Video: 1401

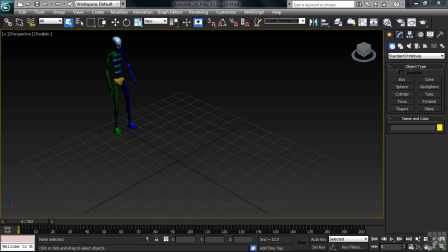(0:00)
If you're serious about a career in 3D animation, or if you just want to make the most out of your newfound hobby, making things move around on the computer, the best advice I can give you if you're truly wanting to become a great animator is this: learn the traditional principles of animation.
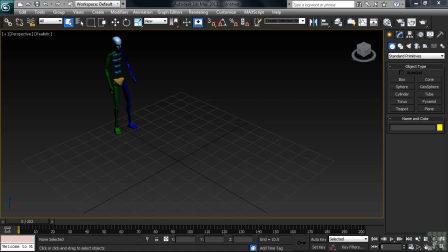(0:16)
The tried and true techniques that Walt Disney and his world-class team of animators developed way back in the late 1920s. You see, when Disney was starting out, he and his hand-picked team of artists came to the realization that for the motion that they would create to look realistic,
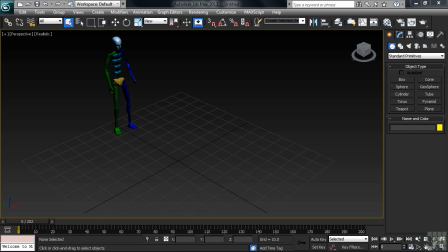(0:32)
for the audience to truly believe what they were seeing, certain techniques, certain little added-in elements had to be applied when animating everything. And I mean everything, from the most detailed character to something as simple as bouncing a ball or showing a leaf falling gently to the ground.
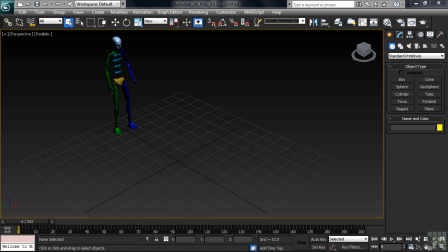(0:49)
It would be those little extra add-ons that would, over the years, stand the test of time, coming to be known as the principles of animation. Your animations will never look as realistic and believable as they could if you don't apply those same principles.
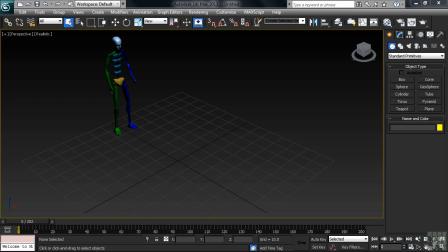(1:06)
Now, inasmuch as an in-depth discussion of the principles would take weeks, if not months, and maybe show you a couple of examples to drive home how important they are in bringing out the highest level of believability to a scene. Let's start with the principle of anticipation.
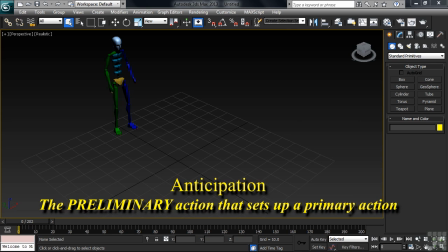(1:22)
Simply put, anticipation is a preliminary action that sets up a primary action. It's used to cue or prepare the audience for what is about to happen. Here, watching the character swing his arms back and forth, we anticipate.
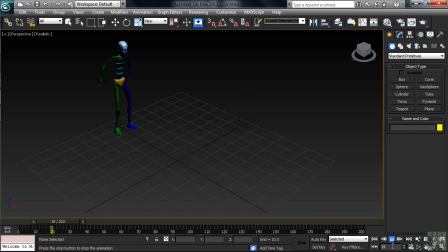(1:38)
Anticipate that he'll thrust his weight forward as he jumps. The preliminary action is his forward and back arm swings. The primary action is the jumping motion itself. Now, we could have just shown the guy jumping forward without the proper anticipation, but how would that look?
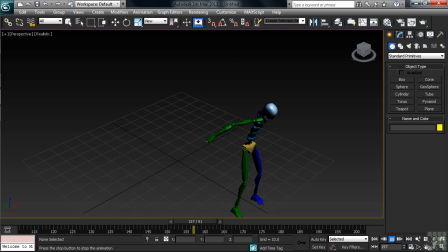(1:55)
The jumping movement wouldn't have the same impact or appeal as it would by leading into the jump with the swinging arms. The arm movement cued us in on what was about to happen. There's also the principle of squash and stretch.
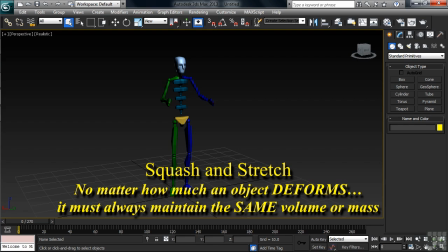(2:09)
It's defined as saying that no matter how much an object deforms, it must always maintain the same apparent volume, or mass. It stays the same amount, in other words. The principle of squash and stretch is used in animation to illustrate just how dense or rigid an object is.
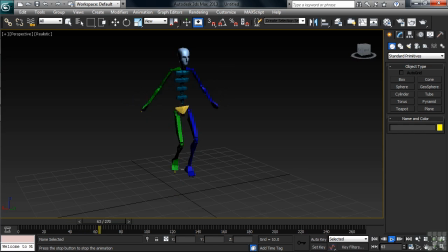(2:26)
If this character was, let's say, carrying around a little extra weight around his midsection, you'd expect that extra weight to move and shift around as he jumped up and down. I've always said that if it wiggles, it better when animated also jiggle.
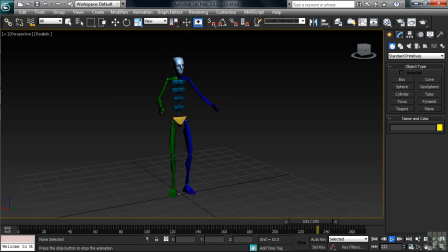(2:40)
Softer objects deform when either shifting direction abruptly or coming into contact with something harder. Their shape can change, but the amount of that shape stays the same. That's the concept of squash and stretch. So if this was a lighter character, maybe not carrying around quite as much weight,
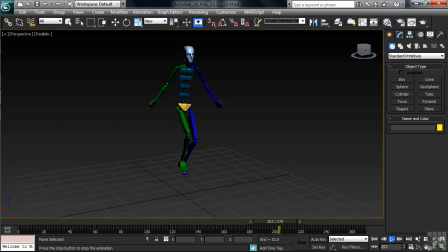(2:58)
we wouldn't expect to see quite as much squash, then weight shift as if it was a larger individual. The larger character's weight would shift with his movements, but the amount of weight wouldn't change. Not unless he was planning on doing quite a bit of jumping.
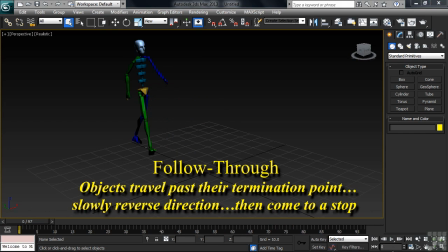(3:12)
Another Disney principle is one called follow-through, which states that an object in motion almost never comes to a complete and sudden stop. It instead has a tendency to actually travel past its termination point, then slowly reverse direction before coming to a final rest.
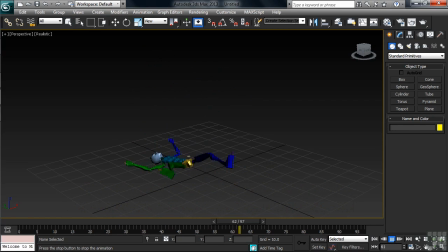(3:30)
As the character slips on the floor, falling onto his back, notice how when making contact with the floor, he doesn't just stop, but instead follows through. His weight and body parts shifting back and forth before finally coming to a rest. That movement, once having made contact with the floor, would be considered the follow-through.
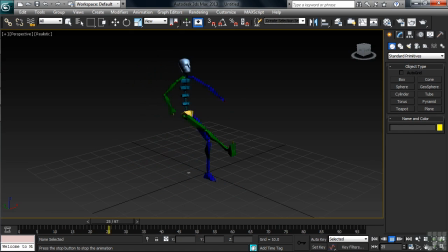(3:50)
Think how unrealistic that fall would have looked if when the character hit the floor, he just stuck like landing in glue. Him following through made for a more believable, albeit painful, fall. There's also a principle known as overlapping action that states that not everything happens all at the same time.